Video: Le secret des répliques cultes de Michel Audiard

Il y a des choses dans le dernier par exemple, à un moment il y a un personnage qui apparaissait sur l'écran et je disais celui-là il a l'air d'une pointe bique,
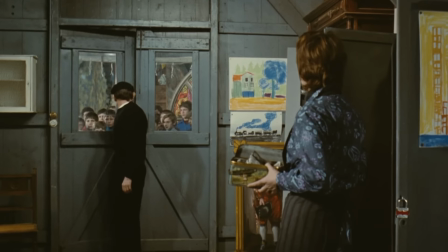12:28 ça amusait les gens, je l'ai piqué à bliguer ça. C'est le jour où il a vu Sim sur le plateau, il m'a dit écoute on dirait vraiment une pointe bique.
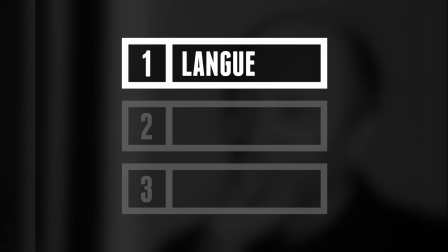12:35 Je lui ai volé, mais j'ai le droit de faire ça, c'est des amis. On en vient alors au deuxième ingrédient de la recette d'une réplique culte, elle doit absolument correspondre au personnage.
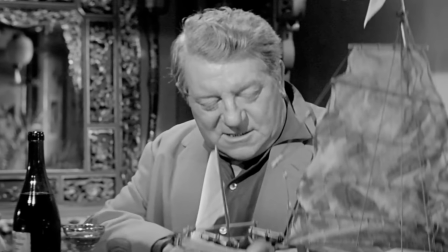12:44 Un personnage véhicule un tempérament, une histoire, un corps, un milieu social qui doivent transparaître dans ces mots.
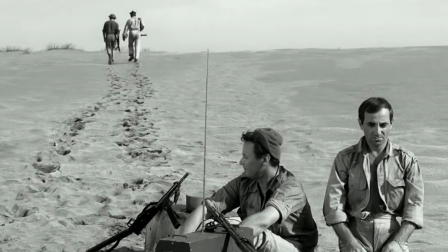12:50 Je crois, docteur, que l'homme de Néandertal est en train de nous le mettre dans l'os.
Une réplique admirable peut aussi bien faire mouche que tomber totalement à plat, suivant le personnage auquel on l'attribue.
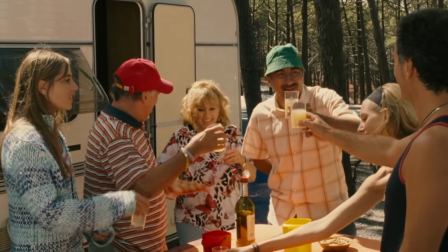12:59 A l'inverse, une phrase apparemment anodine peut révéler des vertus insoupçonnées dès lors qu'elle est véritablement incarnée.
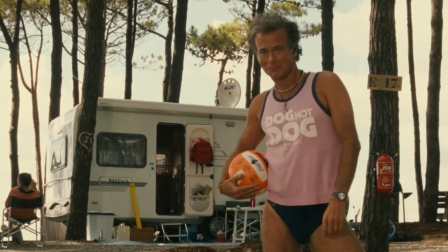13:05 Alors ? On n'attend pas Patrick ?
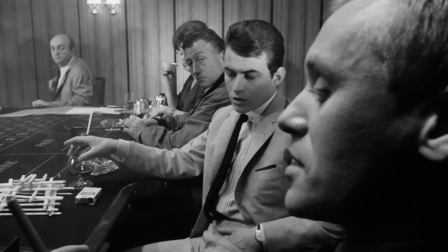13:09 Dans Les Tontons Flingueurs, même si tout le monde parle l'audiard, chaque personnage a, conformément à son caractère, une manière bien à lui de s'exprimer.
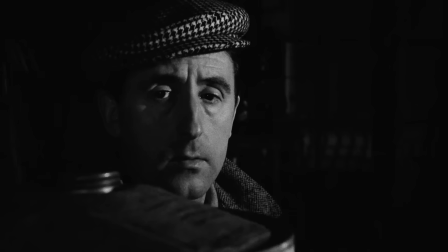13:15 Qu'est-ce qui te gêne toi ?
Bernard Blier fait des phrases courtes et saccadées qui révèlent son tempérament nerveux, et contraste avec la nonchalance de son frère incarné par Jean Lefebvre.
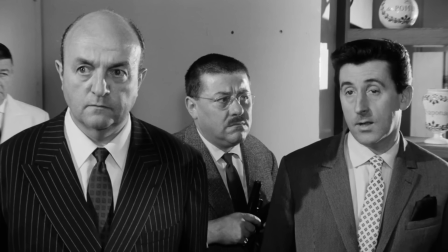13:24 L'époque serait aux tables rondes et à la détente, hein ?
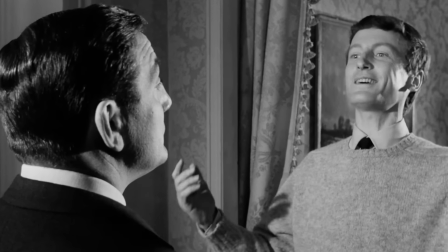13:28 Le jeune bourgeois Claude Riche s'étale en longue tirade pleine d'emphase, qui ont le don d'agacer Tonton Fernand, homme simple et direct, qui préfère aller droit au but.
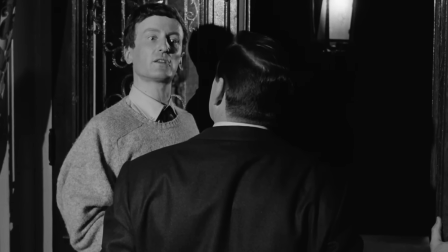13:35 « Soit les manières gagneront ce que l'affection y perdra. » « Eh ben c'est ça, on s'ébrera moins, allez !
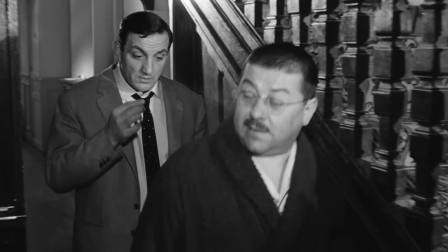13:40 » Quant à Francis Blanche, son extrême courtoisie peine parfois à dissimuler son tempérament explosif.
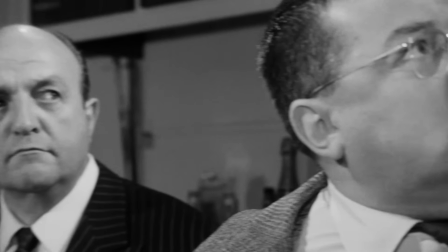13:45 « Touche pas au gris bis, solope !
» Pour tous les truands du film, la langue est aussi le marqueur d'une autorité, souvent virile, que chacun cherche à affirmer.
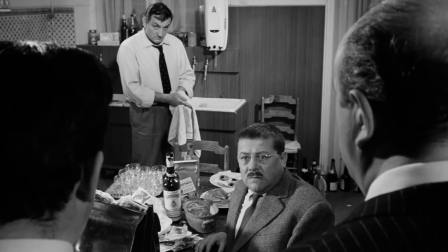13:52 « Je vous préviens qu'on a la puissance de feu d'un croiseur et des flingues de concours ? » « Si ces messieurs veulent bien me les confier.
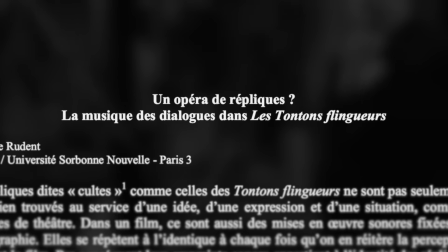13:58 » « Quoi ?
» Comme l'analyse la musicologue Catherine Rudand dans une étude consacrée au tonton flingueur, les répliques d'un film sont des objets sonores.
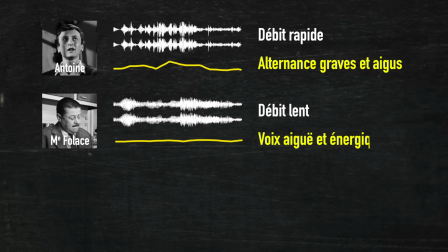14:05 Leurs sonorités sont parties intégrantes de la dynamique du film parce qu'elles manifestent les logiques contrastées des personnages.
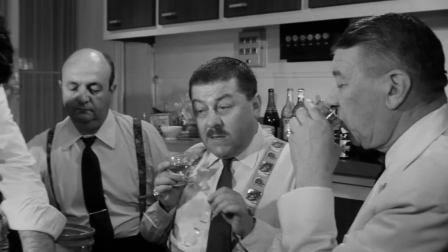14:10 Si la fameuse scène de la cuisine est restée dans les mémoires, ce n'est donc pas seulement parce qu'elle est truffée de punchlines, mais en premier lieu parce que chaque personnage l'enrichit d'une voix et d'un langage unique,
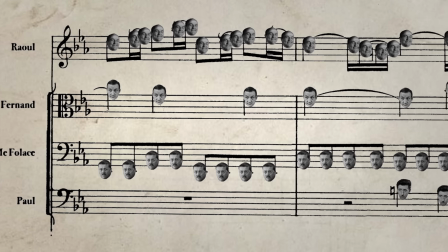14:18 comme dans une symphonie où chaque instrument apporte sa pierre à un édifice monumental.
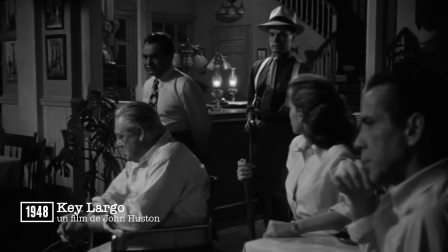14:23 A propos de cette scène, inspirée du film noir Key Largo, il faut aussi rappeler qu'elle survient à un moment particulier de l'histoire.
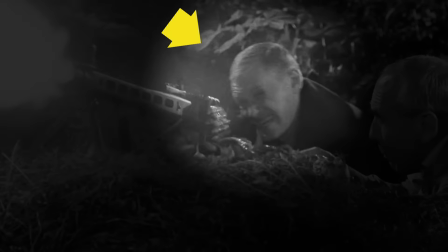14:29 A cet instant, la tension est à son comble, car Théo, le vrai grand méchant du film, s'est arrangé pour faire croire à Fernand que les frères Volfoni ont cherché à l'assassiner.
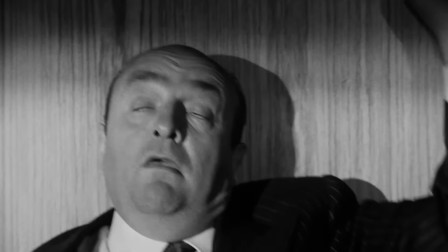14:36 Après avoir essuyé un bourpif injustifié en guise de représailles, Raoul et Paul sont décidés à en découdre pour de bon.
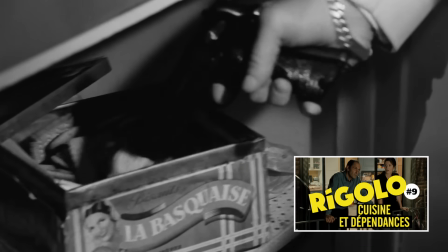14:42 La confrontation a lieu dans la cuisine, pièce dont on a déjà détaillé la symbolique dans une précédente vidéo, au beau milieu d'une surprise partie organisée par Patricia.
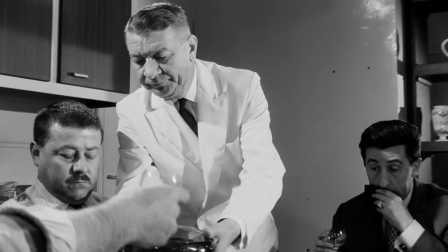14:50 Mais gagné par l'ambiance festive, tout ce beau monde finit par se rabibocher autour d'une étrange boisson vitriolée en se remémorant de vieux souvenirs de truands.
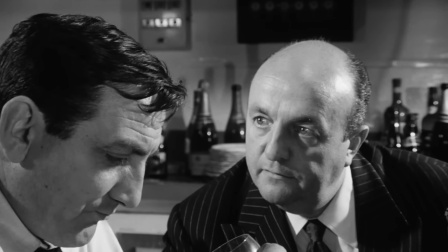14:58 Comment qu'elle s'appelle le nom de Dieu ? Lulu la Nantaise. T'as connu ?
On touche alors à un élément déterminant, le contexte.
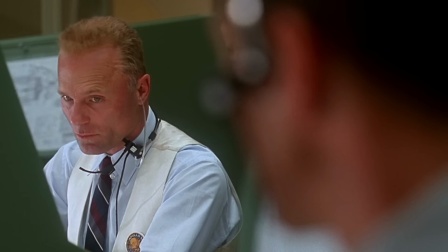15:05 Une réplique culte ne se réduit pas aux quelques mots qui la composent, car elle découle d'une situation.
Ici Houston, vous pouvez répéter ?
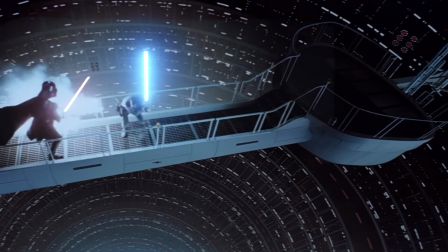15:12 Houston, on a un problème.
C'est en grande partie cette situation qui va permettre de fixer la réplique dans notre mémoire collective.
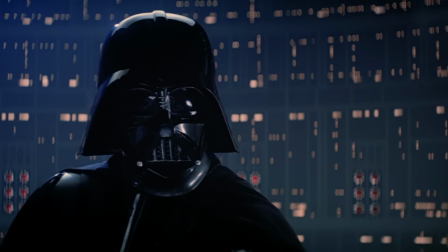15:18 Il a dit que vous l'avez tué ! Non, je suis ton père.
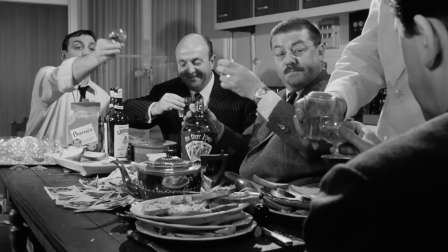15:23 Voilà pourquoi aujourd'hui encore, il est impossible de goûter une liqueur un peu chargée sans que quelqu'un se remémore cette conversation d'ivrogne et ne finisse par déclarer
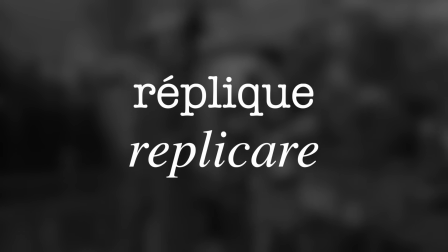15:35 A l'origine, le mot réplique est issu du latin réplicare, qui signifie répondre. Par définition, elle n'est donc pas censée fonctionner toute seule.
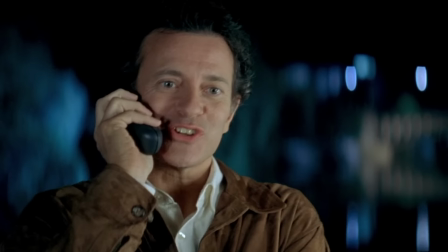15:42 C'est pourquoi une bonne réplique, pour tomber à point, doit souvent être préparée par les lignes de dialogue qui la précèdent.
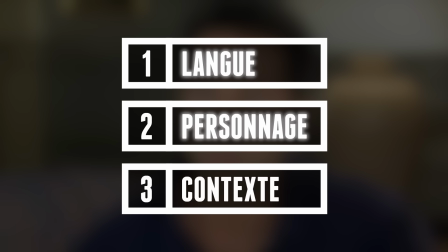15:51 Pour autant, écrire une réplique efficace, adaptée au personnage et à la situation, ne suffit toujours pas.
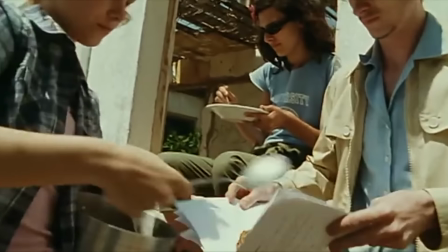15:56 Entre le papier et l'écran, il existe encore mille manières de saloper des dialogues a priori parfaits. Alors, comment tourner une réplique culte ?
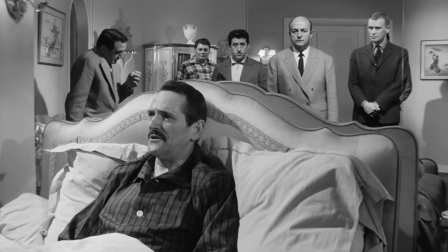16:04 Quand on met en scène une conversation, il faut faire des choix.
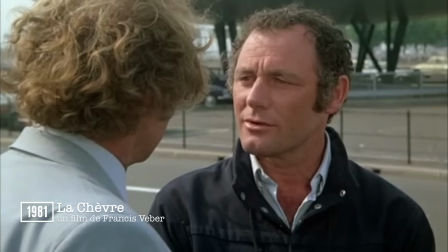16:07 Filmer en plan large, en plan serré, en gros plan, en champ contre champ, ou même face caméra, tout est possible.
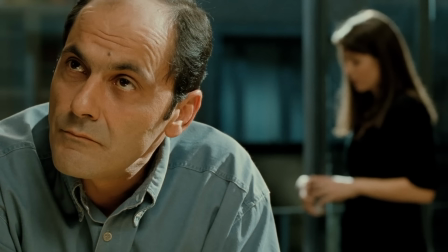16:14 Je suis d'accord avec vous.
Même s'il est parfois pertinent de montrer celui qui écoute plutôt que celui qui parle, comme on l'a vu dans une précédente vidéo, oui, toujours la même,
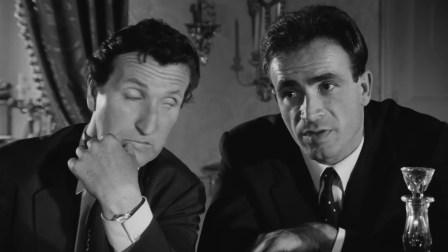16:21 Georges Lautner, lui, préférait approcher sa caméra le plus possible des interprètes pour que rien ne puisse contrarier la réception du dialogue par le spectateur.